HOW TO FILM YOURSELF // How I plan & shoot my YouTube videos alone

So what this means in practice is that you will spend a lot of time just running around, placing your camera and tripod in different angles and also sometimes having to sort of fake it a little bit,
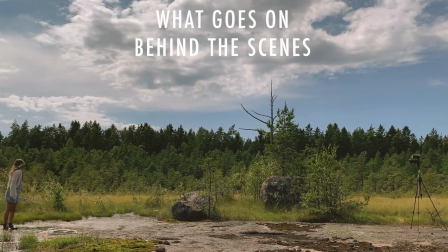4:27 meaning that if you just have one camera and you want many different angles, which is so so nice to have then when you're editing things together,
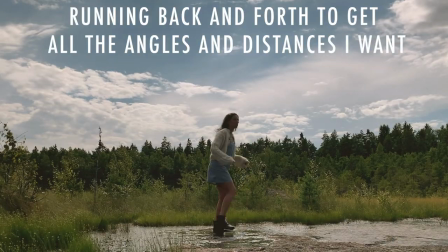4:33 so you can cut between two different materials or many materials.
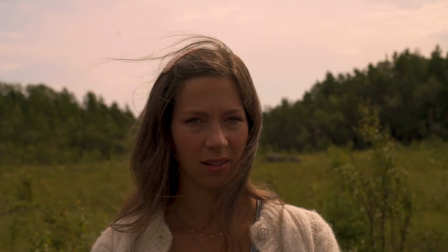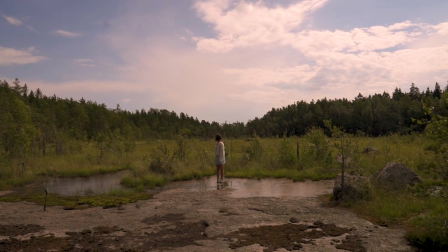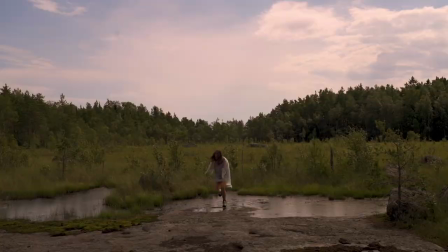And one thing I do is when I shoot my video I try to think of having like the main parts, so sort of the talking points. If I do a video with some tips for example and I'll sit down somewhere and I'll chatter on as I do and then I'll have after that I'll do what I call b-roll so maybe if I'm talking about something and then I have some b-roll where I can show that and
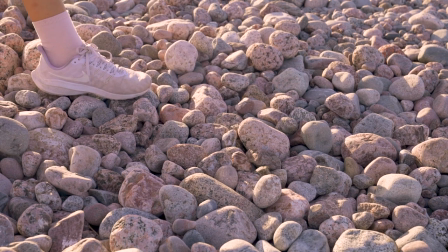5:14 visually just demonstrate that also to make the video a bit more interesting than just my face in the frame all the time and a huge
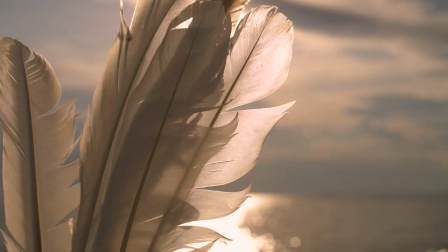5:22 huge thing also that I would urge you to do is to plan your videos ahead so thinking of the title a little bit and what you're going to say I know for me it's for some reason difficult to plan I like to just kind of improvise and I'll just like go with it,
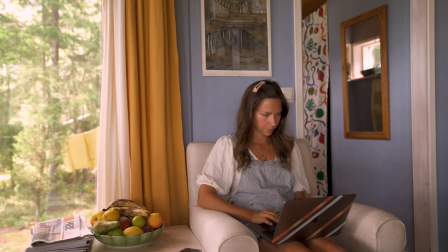5:38 but it helps so much to plan and have a bit of a script or just have some pointers that you want to talk about in the video. That I found has helped so much and it just will also decrease the time that you spend trying to get the video right and say the right things. So definitely do yourself a favor and plan beforehand. Alright, a few words about sound. so definitely thinking of sound quality is important in videos and as you can probably hear now the sound became very different when we came indoors instead of being outdoors and when you're indoors you can use blankets and things to just make your surroundings less echoey so it's not so bouncy and obviously being outdoors it's much more difficult to have good sound and I just have a roadie
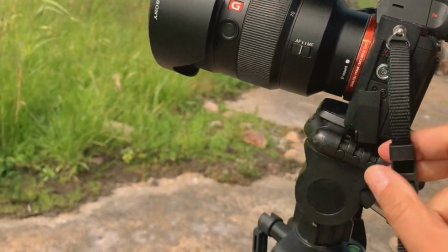6:21 mic that I mount on top of my camera because the little mic that comes with the camera itself it's really not so great. I even think that the iPhone microphone is better than that one. But yeah if you're indoors obviously it's gonna be easier to try to get a better sound quality than being outdoors for me
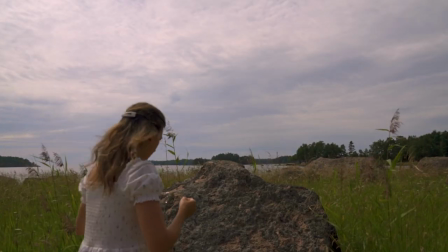6:42 because it's so important to have like nice visuals and I think it's fun to jump around in different locations so I will then sacrifice that a little bit and then I'll
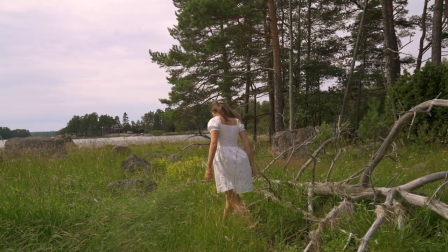6:49 try to afterwards when I edit this video in Premiere Pro there are some different tools like noise reduction and parametric equalizer. Those are two tools that I use quite a lot to try to make the sound a little bit better. I'm definitely not an expert on this but I just know that having good sound is quite important so maybe think of just getting like an external like for your videos.
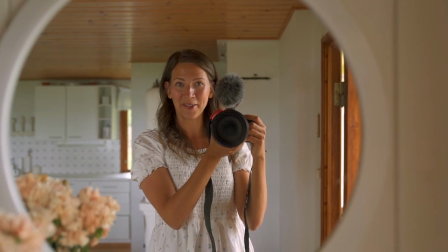7:08 And if you want to spice it up a little bit you can always shoot via a mirror but I wouldn't recommend maybe shooting your whole video just
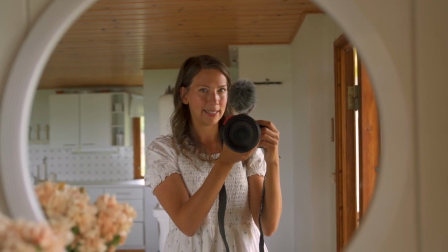7:14 via a mirror because I feel like it does create a little bit of distance between me and you.